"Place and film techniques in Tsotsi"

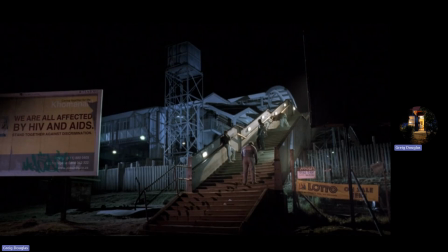[32:45]
Everything's decaying and grimy and kind of ugly. We've got two signs that are interesting. Okay, what's amazing is that Gavin Hood didn't construct this scene.
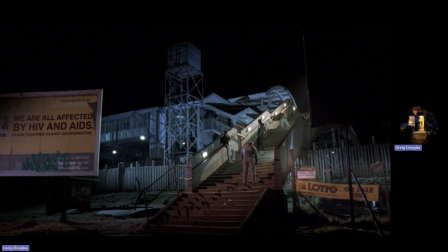[33:01]
They would have found it, right? They would have shot it on location, in other words. And he's got this interesting place, and he's finding all the ways to kind of capture everything about the place that contributes to the overall feeling or tone of the film.
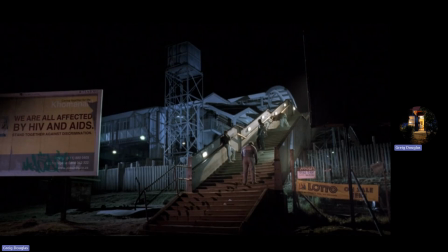[33:16]
And he's made such a clever choice here because if you look at the two signs that are surrounding the characters, they are both really telling and very kind of one captures a theme, the other one captures something ironic about the film.
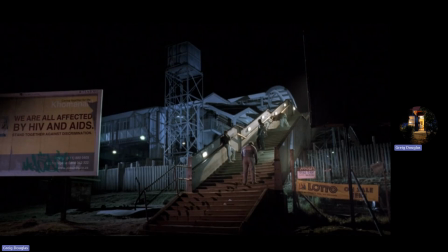[33:35]
Like here, the sign says, Komanani, we are all affected by HIV/AIDS, stand together against discrimination. And the movie was made in 2003, 2004. At that time, there was in South Africa, the AIDS epidemic was really just out of control.
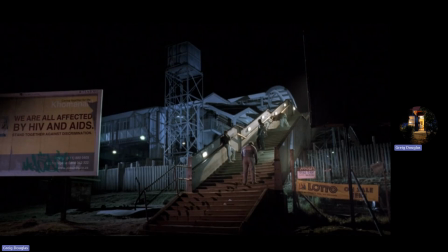[33:55]
People were very afraid. The government was doing everything it could to promote awareness about AIDS, what it was, how not to get it. People were getting infected at a very high number anyway. They were dying of AIDS in huge numbers too. It really was a crisis and a disaster.
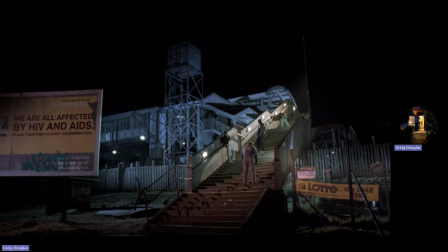[34:14]
And there was also a lot of stigmatization of those who had HIV/AIDS. They were shunned, they were embarrassed, they were treated poorly. And so the government had to kind of try and educate people that people who had AIDS were not bad people, all right? And this is one of the signs that they would have had,
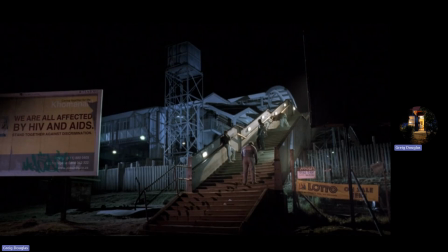[34:34]
which is interesting because we've just seen how this gang has kind of summarily executed an innocent man, right? So just as that's happened, we come out in the scene and we see the sign
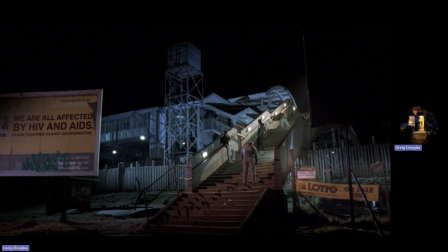[34:51]
kind of begging people to value humans and value human life, Whereas what's actually going on in the world, what's really going on in South Africa is that life is very cheap. It's easily expendable, and people will kill you just to look at you, right?
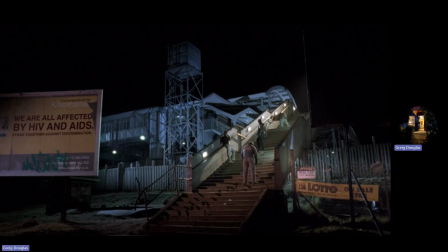[35:09]
So there's a very strong sense of irony, is that murder is just typical part of life, but also we have this like paranoia around getting sick. It's kind of very ironic. It doesn't quite fit together. It's a strange juxtaposition of things, a contradiction.
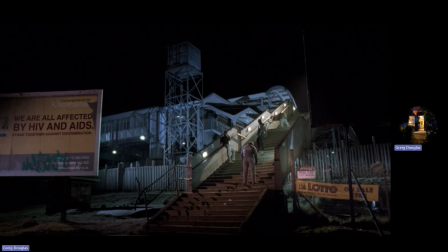[35:27]
And another way in which the movie plays with opposites, light and dark, good and evil, um, empathy and death, but then also life and death. So it's kind of an interesting choice.
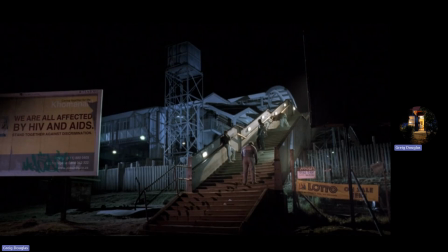[35:45]
Also see that somebody's graffitied on the sign, so people don't really give a damn about this, what the sign has to say in truth. The other sign here is an advert for the lotto on sale here. And I think back just a few minutes ago in the movie, when we saw the characters rolling dice, they were gambling, and you think about what the roll of the dice means.
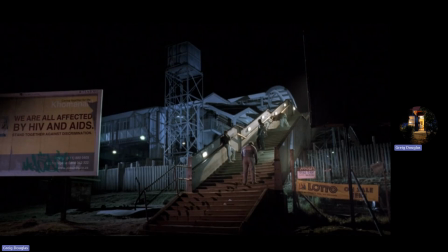[36:05]
That's what opens the movie. The first scene is somebody rolling dice. So there's a choice again in the story, which is showing that life kind of happens to us by fortune or misfortune.
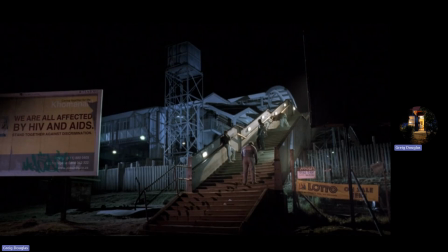[36:18]
Life is a roll of the dice. Anything can happen. We roll it, but we are in no control over what actually turns up on those dice. Life is a gamble. Life is taking a chance.
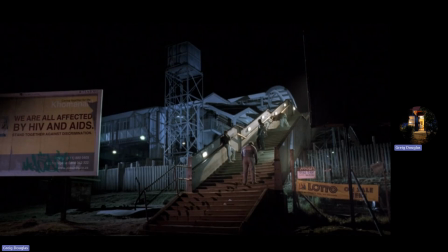[36:31]
And for some people, taking a chance or being hit by bad luck is much worse than for other people. Other people who have money and means are able to ride their luck, good and bad.
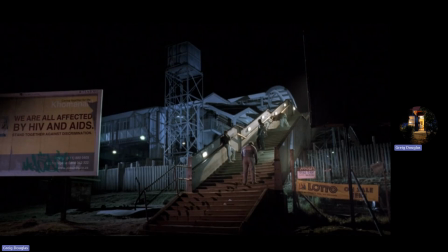[36:43]
There's people who don't have money or much power in the world. When they get hit by bad luck or misfortune, they have no safety net. They're screwed, essentially.